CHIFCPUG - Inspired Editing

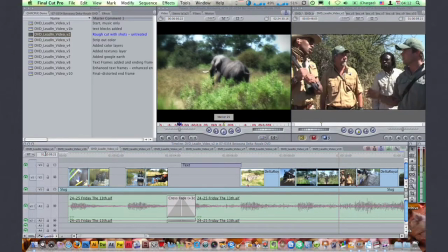the problem here too is because I'm lifting it from the master
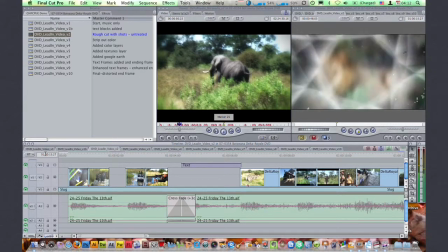and the master has shots lifted from different masters because there's some flashbacks and things like that I'm getting
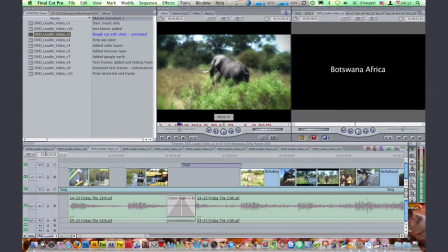all kinds of different color variations and the footage obviously doesn't match there's a whole lot of different things going on so on my
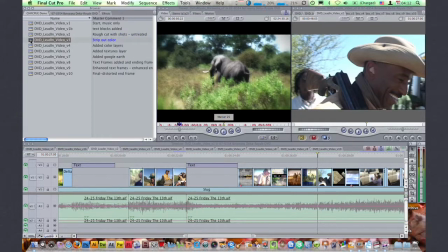next pass I decided to to kind of even it all out I wanted to make everything black and white so
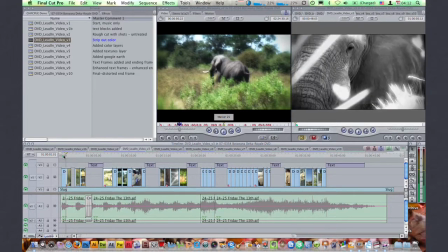I basically
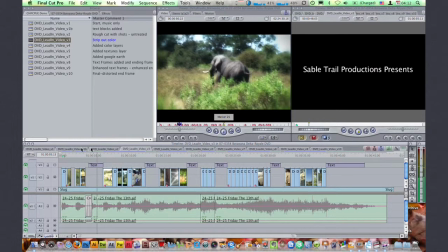just took all the color out all the same shots but now I feel like I have something I can build that that's very similar across the board okay
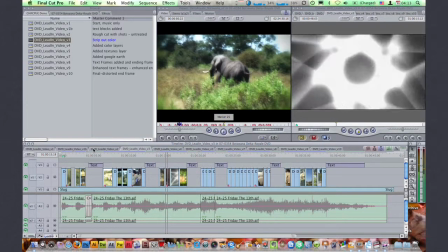okay
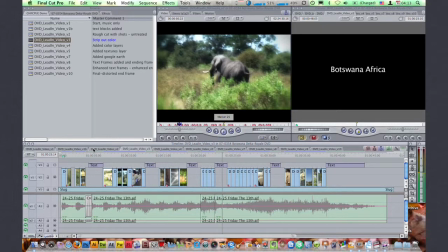so now I got the black and white but you know I don't want to leave it in black and white so
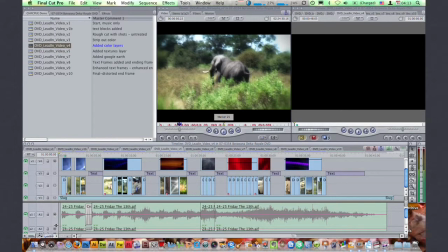what I did was I started adding extra layers of colored graphics on top with half opacity different transfer modes to get a different look so I'm adding more motion to even some
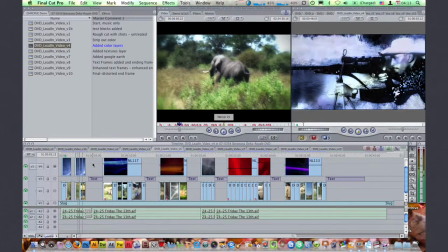of the slower shots now just by having these different graphics so
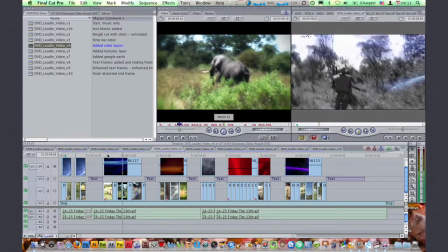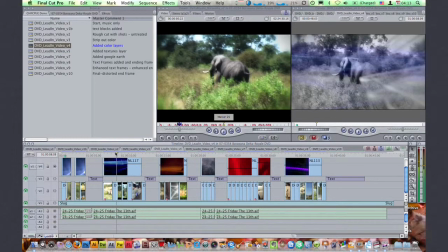if I were to just pick one of these two so
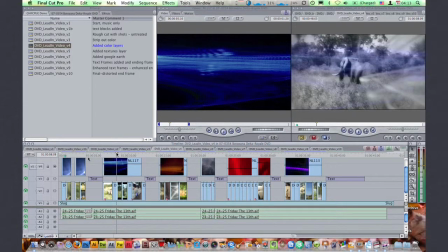this is basically one of the graphic layers just a lot of noise this is just stock graphics I think these some of these are art beats.
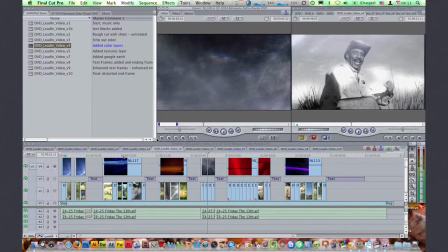This is another one. This one was slowed down because I just fit what I was doing better.
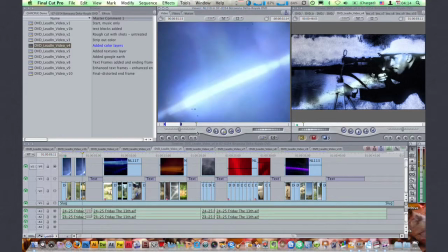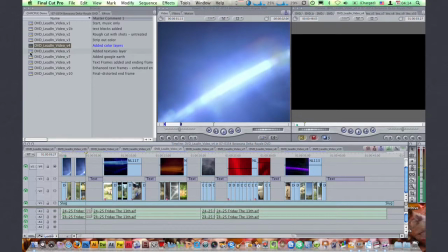Okay, so moving on. Wanted to add more texture, so I've added the color. Now, if you'd like, in this one shot here, you'll see there's a grid.
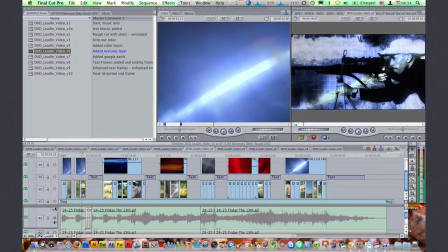Again, I'm just looking to add more and more motion to it. So this is the grid, just raw.
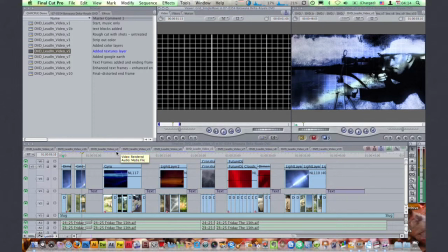And I took elements like that, black and white elements throughout, and I just put them in different places.
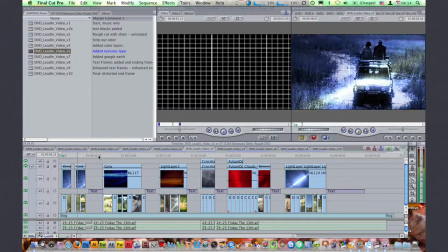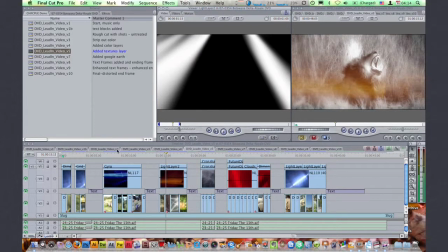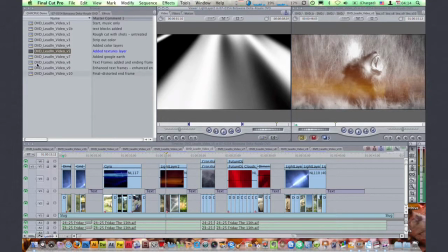Okay, the one thing I knew I wanted to do from the beginning was use Google Earth. There's a free version of Google Earth, and then there's the paid version of Google Earth. If you can afford it, or your client can afford it, and I got lucky in that a client of mine six months earlier had purchased a one-year license for a project, so I had access to it. But if you have the pro version, you can actually render out an HD QuickTime movie, which is what I did for two reasons one well actually for the main reason is that I wanted to blow it up when you do render it out it still gives you things around the edges that you don't necessarily want like Google Earth and other kind of text information so what I did was I rendered out way bigger than I needed it and then I blew it up since it was HD and I'm editing an NTSC I was able to kind of crap out everything I didn't want so
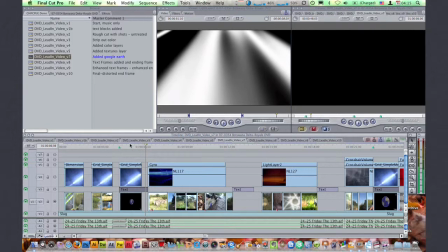this is one of the Googlers. And it's literally zooming into where he was going, Botswana, Africa.
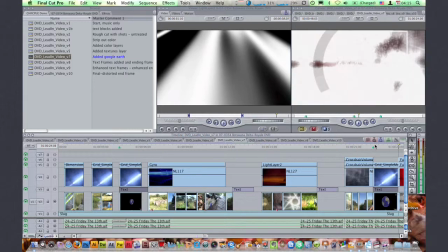Happens fast, but again, I'm not looking for terrible accuracy at this point.
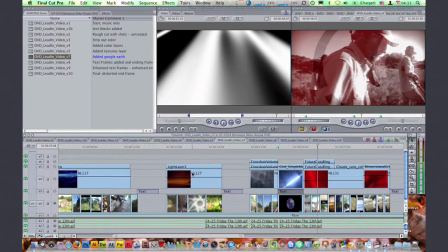In fact, there's another one here.
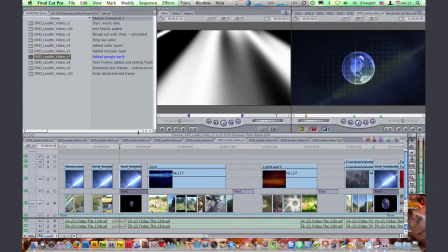This one was kind of an inside thing that I had to actually tell the client about, but this one zooms into his office in downtown Chicago. So that's his building and his parking lot and everything.
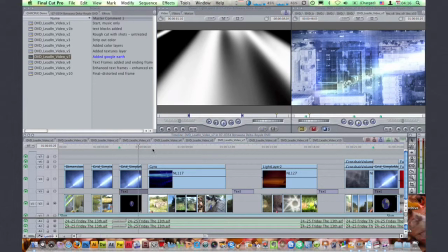But it's talking about his place at that point. So I did that throughout where it made sense.
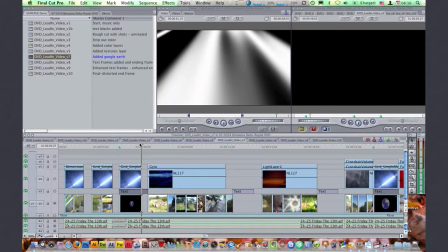And I also didn't take just the Google Earth raw as you would get it from there.
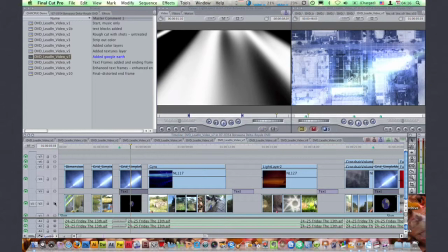I also wanted to treat it so it didn't necessarily look like Google Earth because it's getting used in so many places it's pretty easy to spot now.
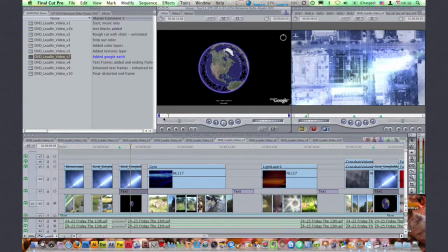So this is the actual raw HD files probably not gonna play real time you see I wanted to get rid of the Google there's some text here there's this little compass and and it was also way too slow so I I cranked up to speak quite a bit
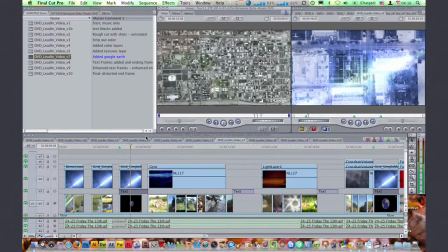again I made a black and white I treated with some color effects just to kinda give it its own look okay
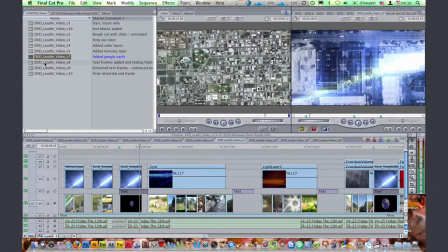so now I'm back to the text frames and I wanted to do something other than the text tool inside a final cut And so what I did was I went into After
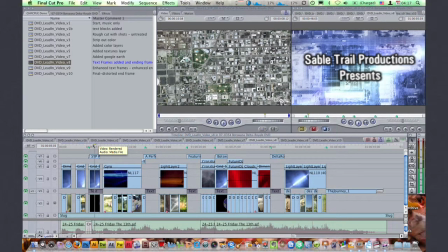Effects, created the text that I needed, and I used just kind of a wiggle expression with a lot of motion blur to give it this kind of chaotic feel to it.
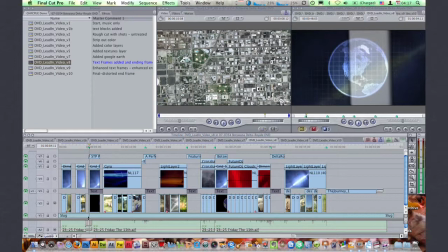Again, the whole idea was to kind of build up tension during this opening sequence.
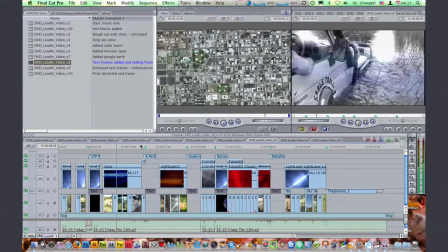Let's see what else here.
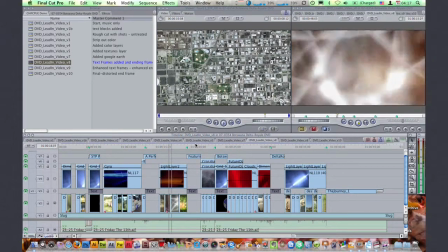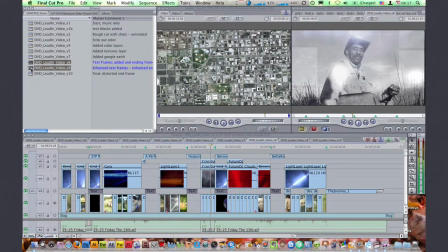Now some of these are still over black, but in the next pass, instead of it just being over black, I
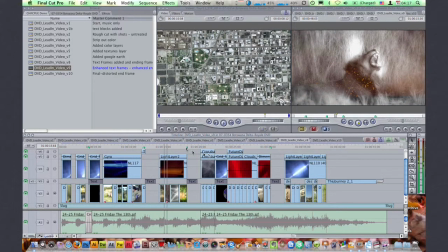added some grain. again this is stock stock footage okay
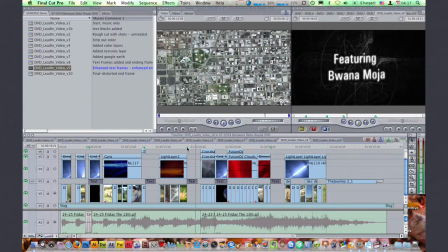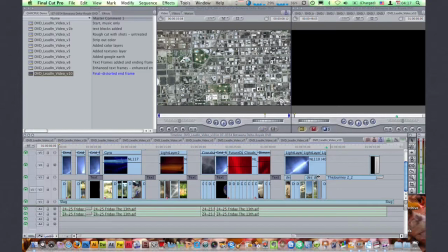then in the final frame I basically want to do something pretty cool at the end and so again I went into after effects
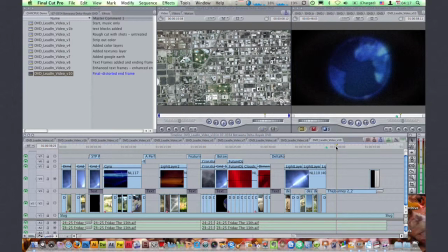and I played around with doing some 3d text with the Zaxworks plug-in
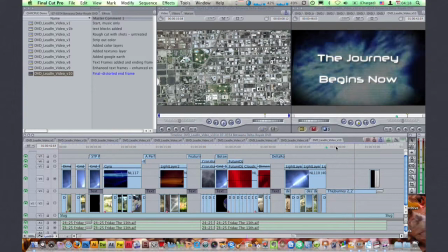and they had the a little effect at the end and I want to emphasize too that even when I picked the music even when I sat down with the music I had no idea necessarily where I was going every every sequence you're seeing here was another layer of me figuring out, okay, seeing what I've seen, where do I want to go next? Where do I want to go next? And obviously, you're not seeing a lot of the things I tried and didn't work. You're seeing everything I stuck with. There were a lot of things that I tried that I went, oh my God, that's awful. And then, of course, I didn't save it. So it's not as if this went 10 sequences and I was done and I loved it. There were many things I tried that I didn't like. But for me, the fun part of doing this was because it was for free, there was no budget, meaning there there was no time restriction, so I was free to play more than I normally would when I'm billing hourly and they're sitting across the table wondering why it's taking so long. So for me, I just had fun with it and I tried all kinds of things. Some things worked, some things didn't. And in the end, I showed it to the client and he changed one thing, which was just one of the text screens. He wanted to say something different and nothing else and he loved it. So, you know, that was pretty cool, especially after spending all that time on it. It probably took me, over the course of two months, it took me probably a total of four or five days. I would stay late and do three, four hours at a time. But I was keeping track, and I know it was close to four or five days of total time. Again, I probably could have done it quicker if I wasn't playing around so much. But, you know, that's what I had.
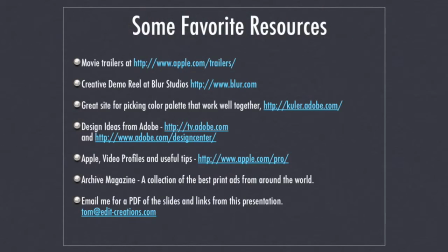So going back, I have a couple more things here real quick. Okay, some of my favorite places to find resources.
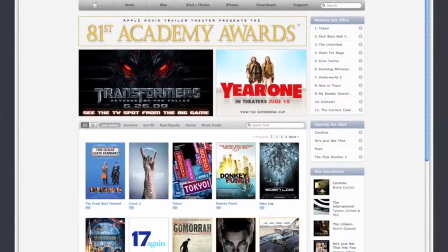movie trailers, we all know you can get those at Apple.
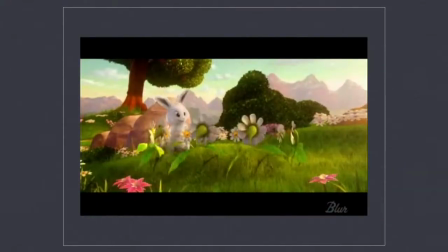Blur Studios is a really great high-end graphics company and they always have great demo reels online so I like to
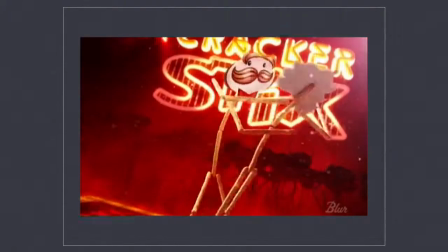go see what their demo reel looks like and again see if I can kind of borrow some of their ideas. Adobe has this great resource that not a lot of people know about, at least I didn't know about it till not that long ago, and it's cooler.adobe.com.
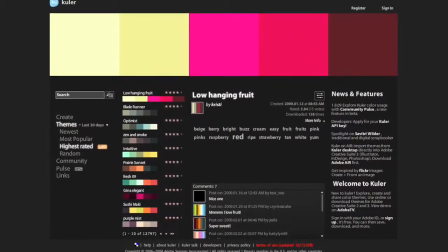It's a whole website set up to just help you pick colors.
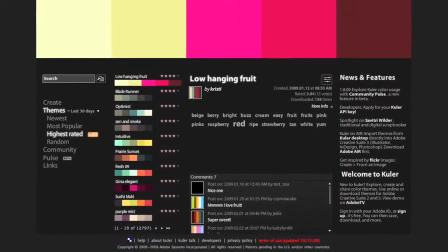You Let's say you pick a few primary colors, like I know I want blue and I know I want something else, and it will create a complementary palette.
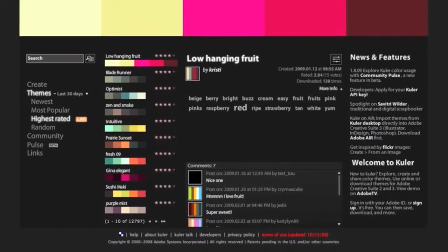Not only can you obviously save what you're seeing on screen, on some of the Adobe products you can actually save the palette as a custom setup and load it into, let's say, After Effects or Photoshop.